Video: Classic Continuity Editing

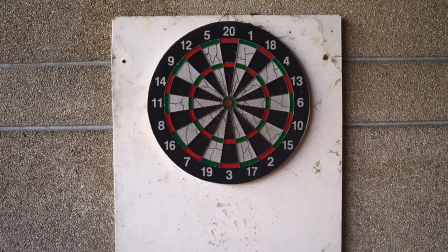0:00 When a beginner starts editing scenes, it's kind of like playing darts.
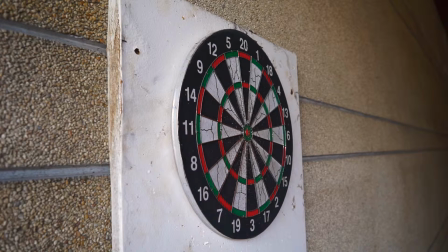0:06 Just keep throwing and hope something sticks. Sometimes nothing sticks, but all of a sudden a technique works and you begin to see the seams of the language of cinema.
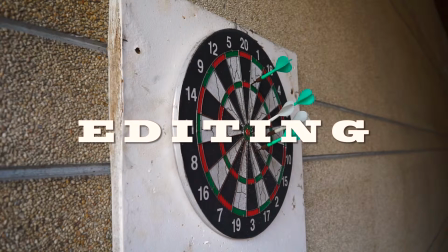0:25 That is editing.
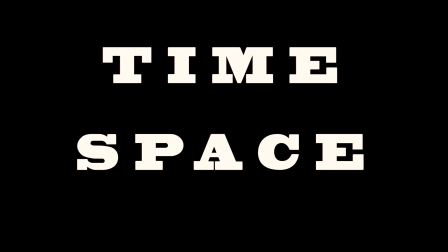0:28 Continuity in editing is really about time and space, making both aspects fluid and continuous.
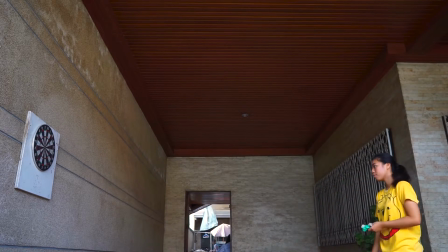0:36 Here Nikolai occupies space in a frame, and we cut to another angle that shows more of the space that she occupies.
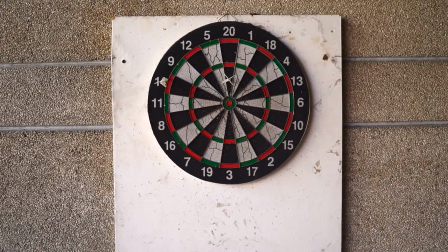0:45 Time can be overtly manipulated, but our brain still sees it as a linear progression.
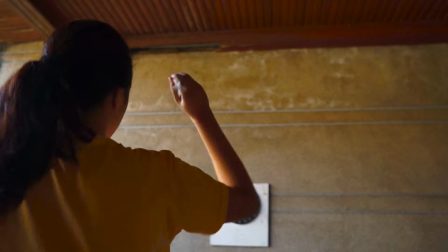0:52 That is, the increasing number of darts.
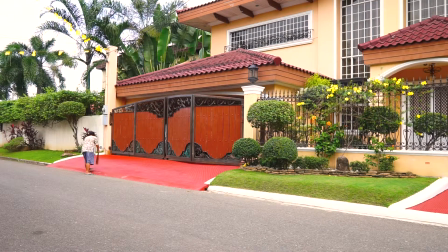0:58 Match on action, or cutting on action, is the most commonly used cut. It is usually overlooked.
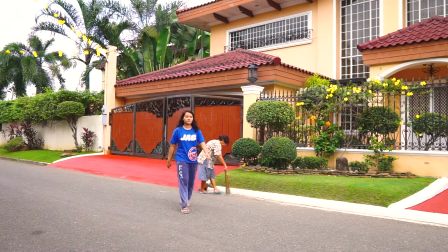1:13 All it says to the audience is that when one shot ends, another will pick up where the other left off,
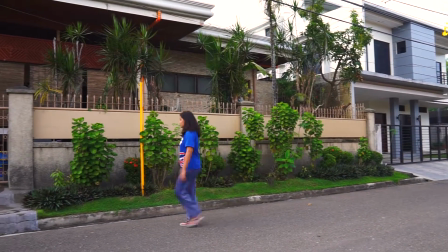1:20 making the reality of the film continuous and fluid.
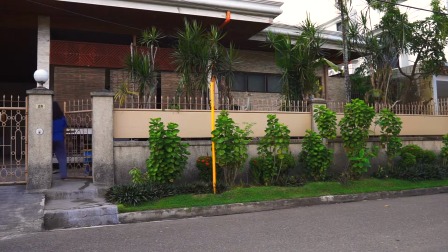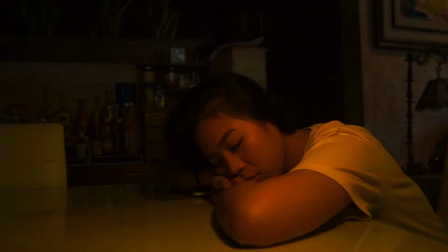1:40 A relatively simple cut where the filmmakers employs the audience's ability to assume things. This series of shots usually shows someone looking at something and then what exactly they're looking at.
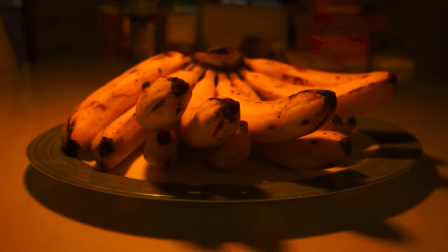1:55 In this way, the audience can see exactly what the character is seeing and what the director wants them to see.
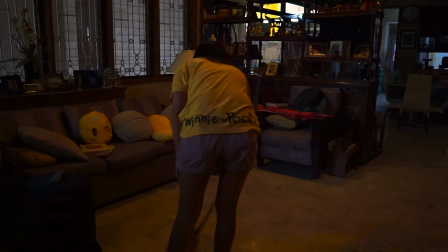2:04 Temporal discontinuity can be expressed by the deliberate use of ellipses. A dissolve is a simultaneous overlapping transition from one shot to another.
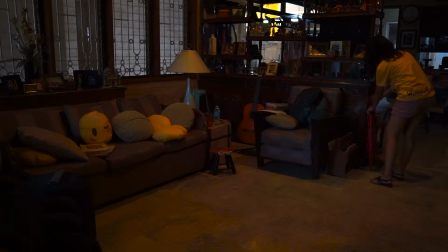2:19 This form of transition, along with a fade, create an ambiguous passing of time. Although trust me, she wasn't cleaning for that long.
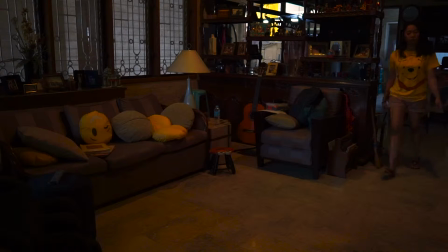2:31 Ambiguity is removed through the use of captions and intertitles such as 3 weeks later or 1 hour later, if desired.
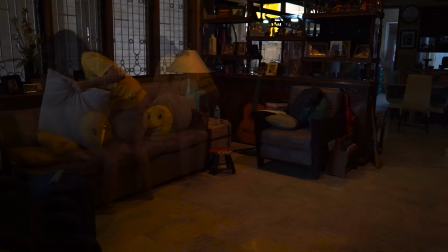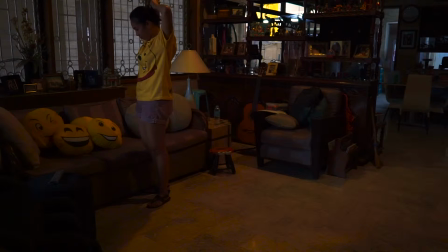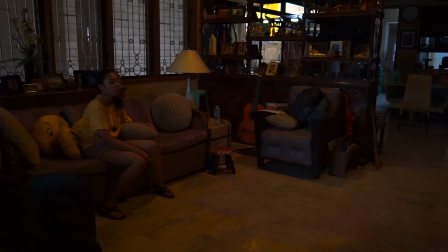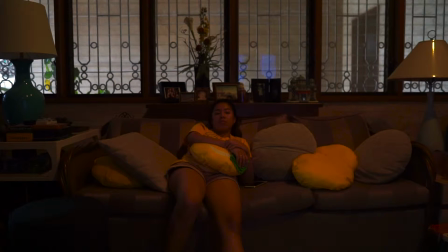3:40 Another cutting technique useful in showing the nature of the ellipses is the fade.
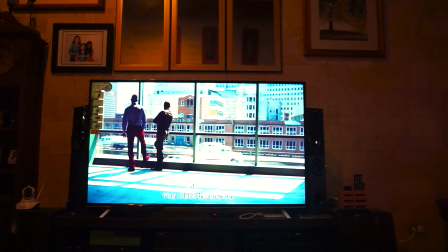3:47 A fade is a gradual transformation of an image to or back from black.
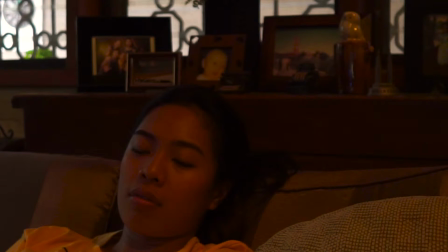3:56 Through the use of the dissolve or the fade, one may allude to the relative duration of the ellipses. But where the dissolve sustains a visual link, the fade to black does not.